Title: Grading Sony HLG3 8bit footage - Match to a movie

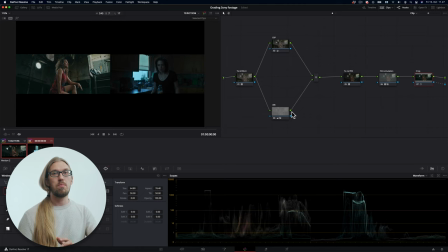Next, I want to make both of our clips black and white, because that allows me to see contrast and exposure better.
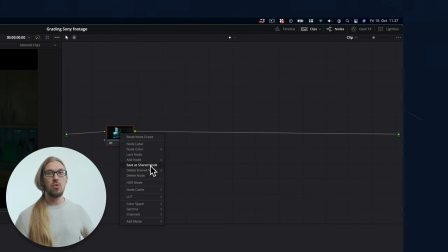To do that, I'll make this one node into a shared node. First, unlock it, and then rename it as you want.
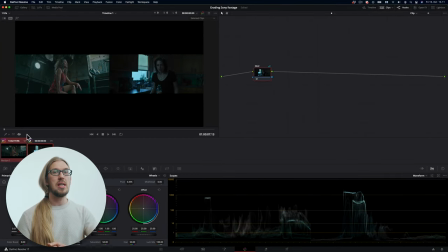Then I append the same shared node to our clip, here.
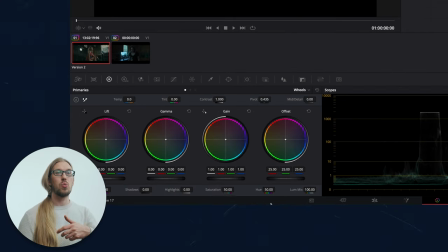And now when I desaturate the image with the node, both of our clips are affected,
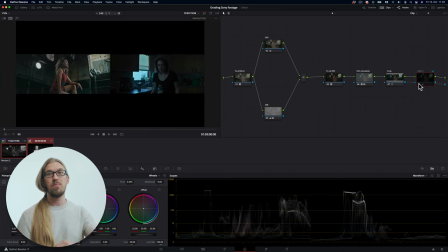because this is shared node, so it will affect all the clips that it's shared on. Now, I want to match the exposure between these two clips.
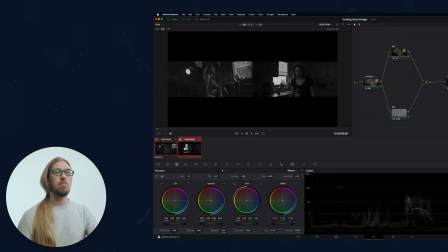Offset affects the exposure like raw, gain affects mostly highlights and lift mostly shadows, gain mostly the midtones.
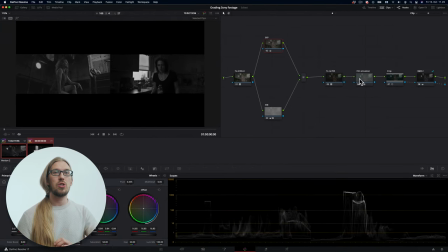Then I'll add a contrast node after the film emulation.
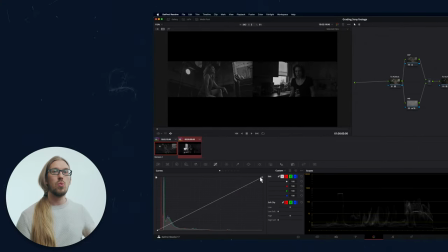I'll bring the white point to the left to match the two windows and shape the curve to match the overall contrast.
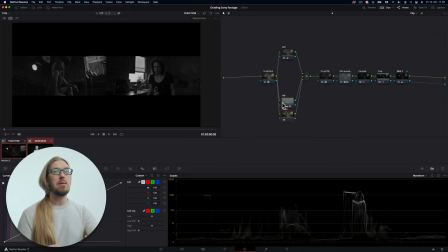Next, I'm going to use a bit of secret technique here. I'm adding my camera's dynamic range with an HDR tone mapping technique.
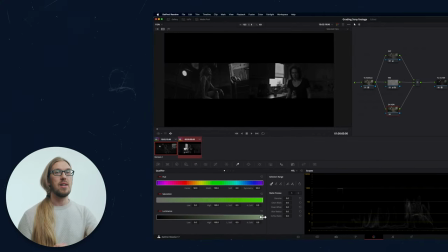This is something they use in landscape photography a lot, and you can use it for videos as well.
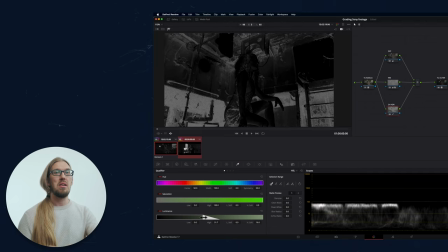To do this, I'll make a luma mask about like this, and then use the denoise all the way to 100.
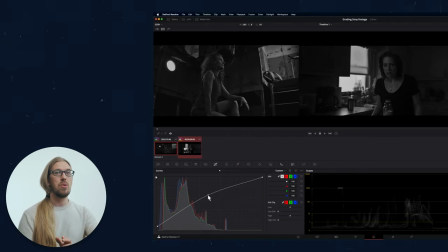This is important. I'll lift the shadows with the black point just a bit and then shape the curve to boost the contrast in the shadows, making them a bit lighter and more visible.
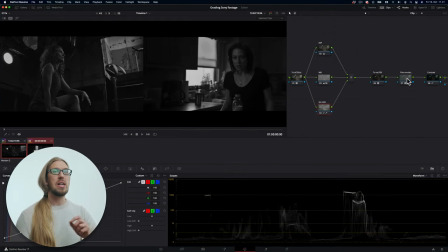Next, I'm working with texture to make our sharp Sony match better with the most likely Auri camera that they used on the reference.
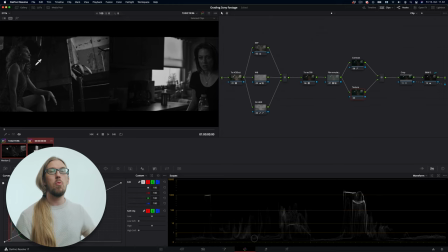So let's add a parallel node to the contrast node and let's open the primary wheels and lower the mid detail to -30.
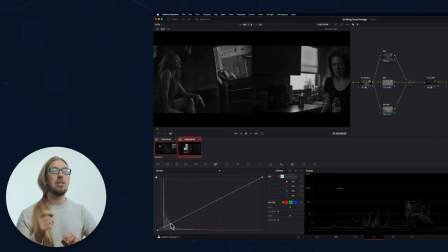Let's select the luma curve only. Let's create a reverse S shape to the curve.
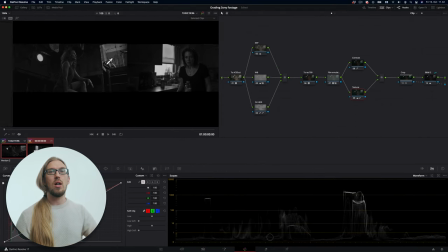This will make some of our harshness go away. Now I'll turn off the black and white node to reveal the color for both clips. Now we'll work with the colors. In this case, we only need to work with two techniques, white balance and toning. These are similar but have different effects on the image.
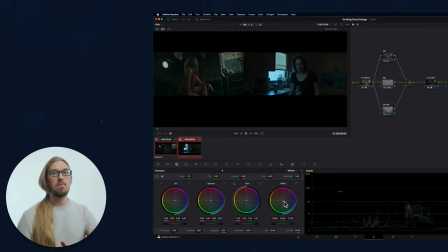So first, I'll work with the white balance and match the overall white balance with the offset wheel. This is really accurate when we work in ACCCT color space, and I'm not trying to make our clip as blue because some of the color comes from the toning technique.
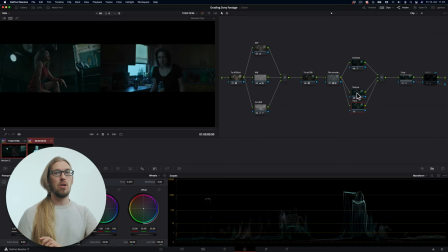So let's do that next. I'll create a parallel node to our contrast node and call it tone.
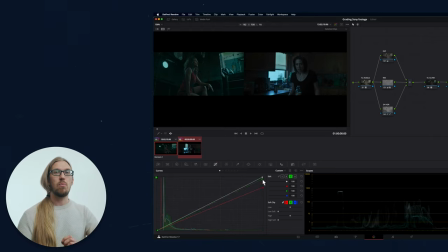And then with the curves tool, I'll remove red and green from the highlights, leaving our image with a strong blue cast or tone.
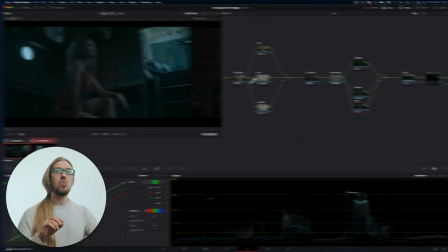Now our color is done, but I want to add few simple effects to our clip.
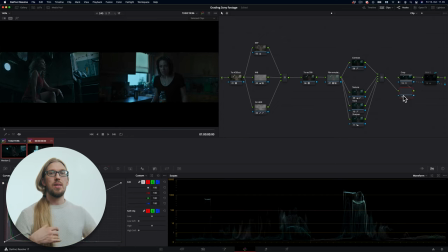First, let's sharpen the image a bit. Then I want to add a glow effect to our footage.
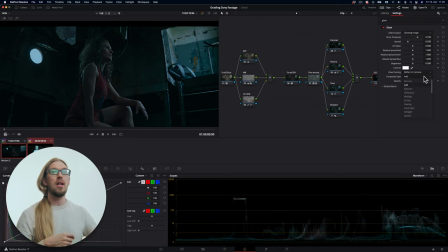I'll add it at the end and search for the effect. And I'll tweak the parameters a bit, and this looks good. Next, let's add film grain, which is really important, even though it won't even show up after we upload it to YouTube.
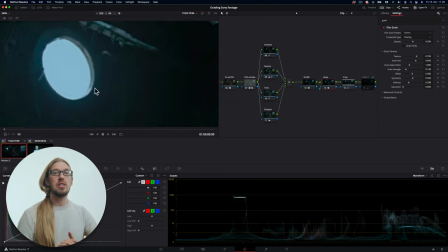Search for film grain and then apply. Let's see how does the grain look in the reference, and now replicate the look on ours.
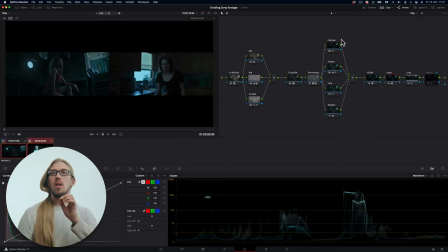Okay, are we done? Well, I just want to tweak the contrast just a bit.
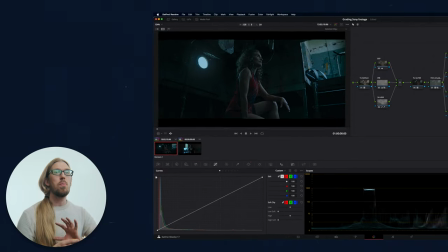And again, let's replace our crop node with the output blanking, just because we can. Okay, we are done, and I think our match is very convincing. Learn more about this workflow we used in this tutorial from this free training, or watch this video about the same topic.